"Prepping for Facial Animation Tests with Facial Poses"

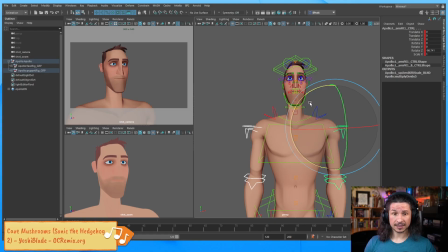78:08 The big thing is going to be big eyes, kind of the head kind of stretches out a little bit, so it's everything nice and big and tall. Things are nice and straight. If he's really shocked, his neck could still be forward here,
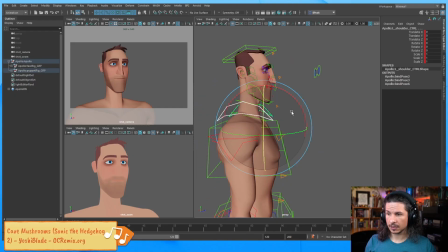78:26 but essentially the shoulders can come back a little bit, so you kind of can pull back. This will add contrast to the tired, where now you feel that shoulder shrug a little bit,
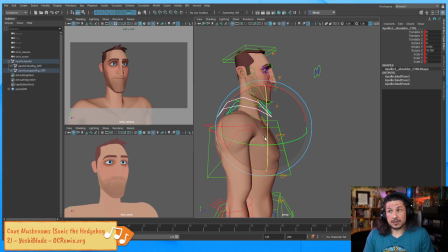78:43 and maybe the shoulders come up a little. And you could be surprised and go this way, or we can stretch it down. Honestly, it's whatever we want. I think I'm going to just keep the shoulders back here a little bit. It'll help push the stretch of the whole thing.
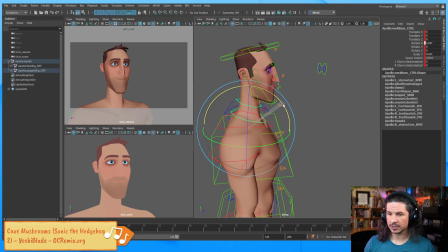78:59 The neck, I'm going to angle it slightly forward, just because by default our neck does have a little bit of a forward lean. This is the facial robot from Softimage still living among the Autodesk softwares?
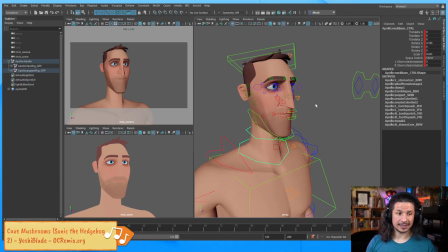79:11 I do not know. That I cannot say. I don't think I've ever used the facial robot.
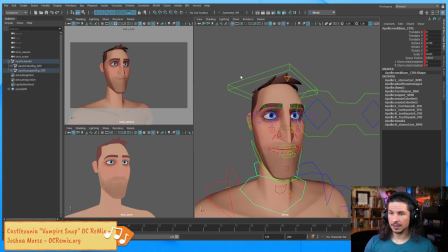79:21 But hopefully it still exists. So let's take a look at the head angle. So head angle with surprise, there's a few different ways we could think about it. We could kind of do the, well, what was it? The gopher reaction when you had the, and it's just looking at the camera, and you could do something like that.
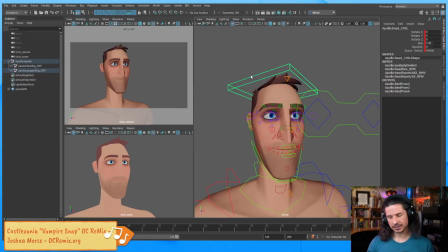79:41 Typically, surprise, everything kind of straightens out, so you're kind of relaxed, tilted, and what? Your head kind of straightens up. Maybe there's a little bit of a questioning tilt to it, so it's not just perfectly straight. So in this case,
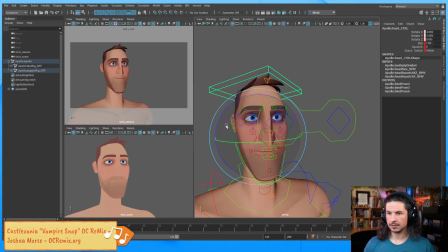let's maybe tilt it up a little bit as well, so he's kind of angled this way. Now I have to think of where he's looking here.
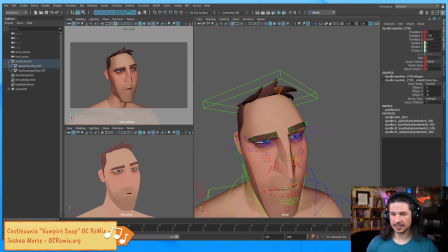80:13 Let's actually keep the eye direction the same as this right there, approximately.
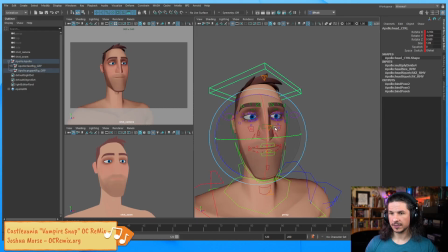80:20 So this way we kind of keep that the same. I think having the head tilt away is going to be nice.
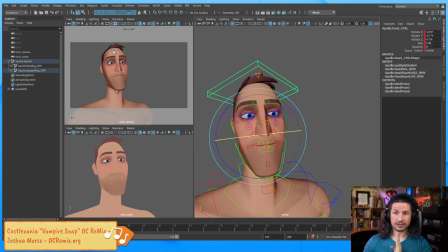80:37 So think of where, when you're thinking of the head angle, look at the top of the head versus the chin, look at the rotation, look at the tilt, all of that. You're looking at all of those rotations. If you're just doing like the tilt here, the up and down, that's not going to be enough.
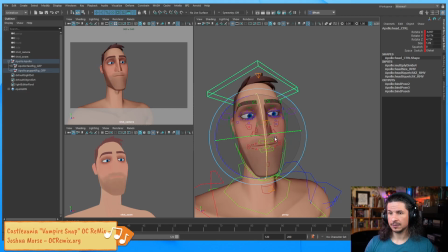80:54 You need to think of all three axes. So in this case, I think something like this could work. Now, there's a lot of different surprised expressions. There could be scared, surprised, like everything big and open.
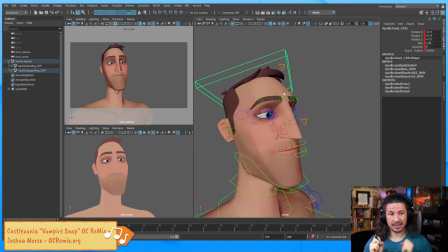81:13 There's the small mouth, big brows, all of that stuff. I think that's what the surprise I'm going to go with, just because it's going to be similar to this, but we can kind of push it in a few different ways and see the differences between them,
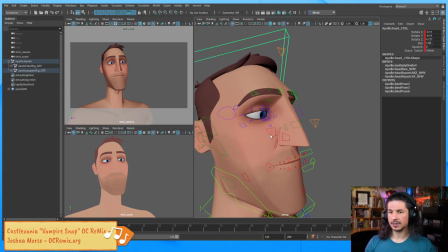81:29 even though they are similar. So let's kind of take this here, and Maya has NLA.
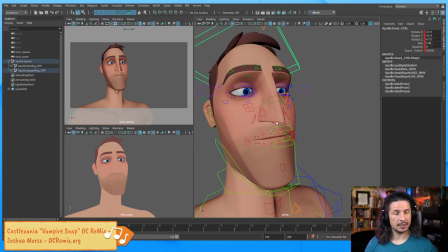81:38 That I'm not sure. I do mostly animation. I don't do too much, animation, sculpting, modeling, basic rigging, basic rigging, but mostly animation.
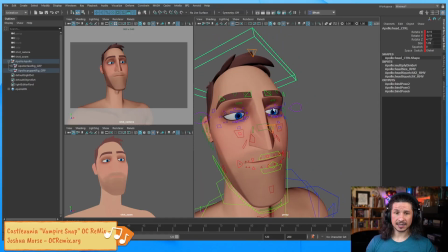81:56 So we've got our head angle. We've got the basic expression here. Let's just create the basic surprise. So I'm going to do this the quick way, and the way I see a lot of student work happen, and the way I did my student work when I started, where everything kind of is even. Like the brows go up.
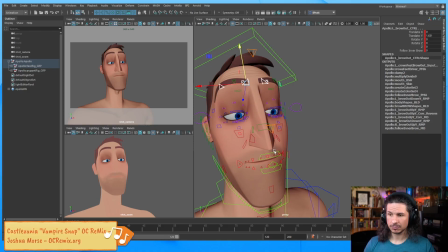82:15 There we go.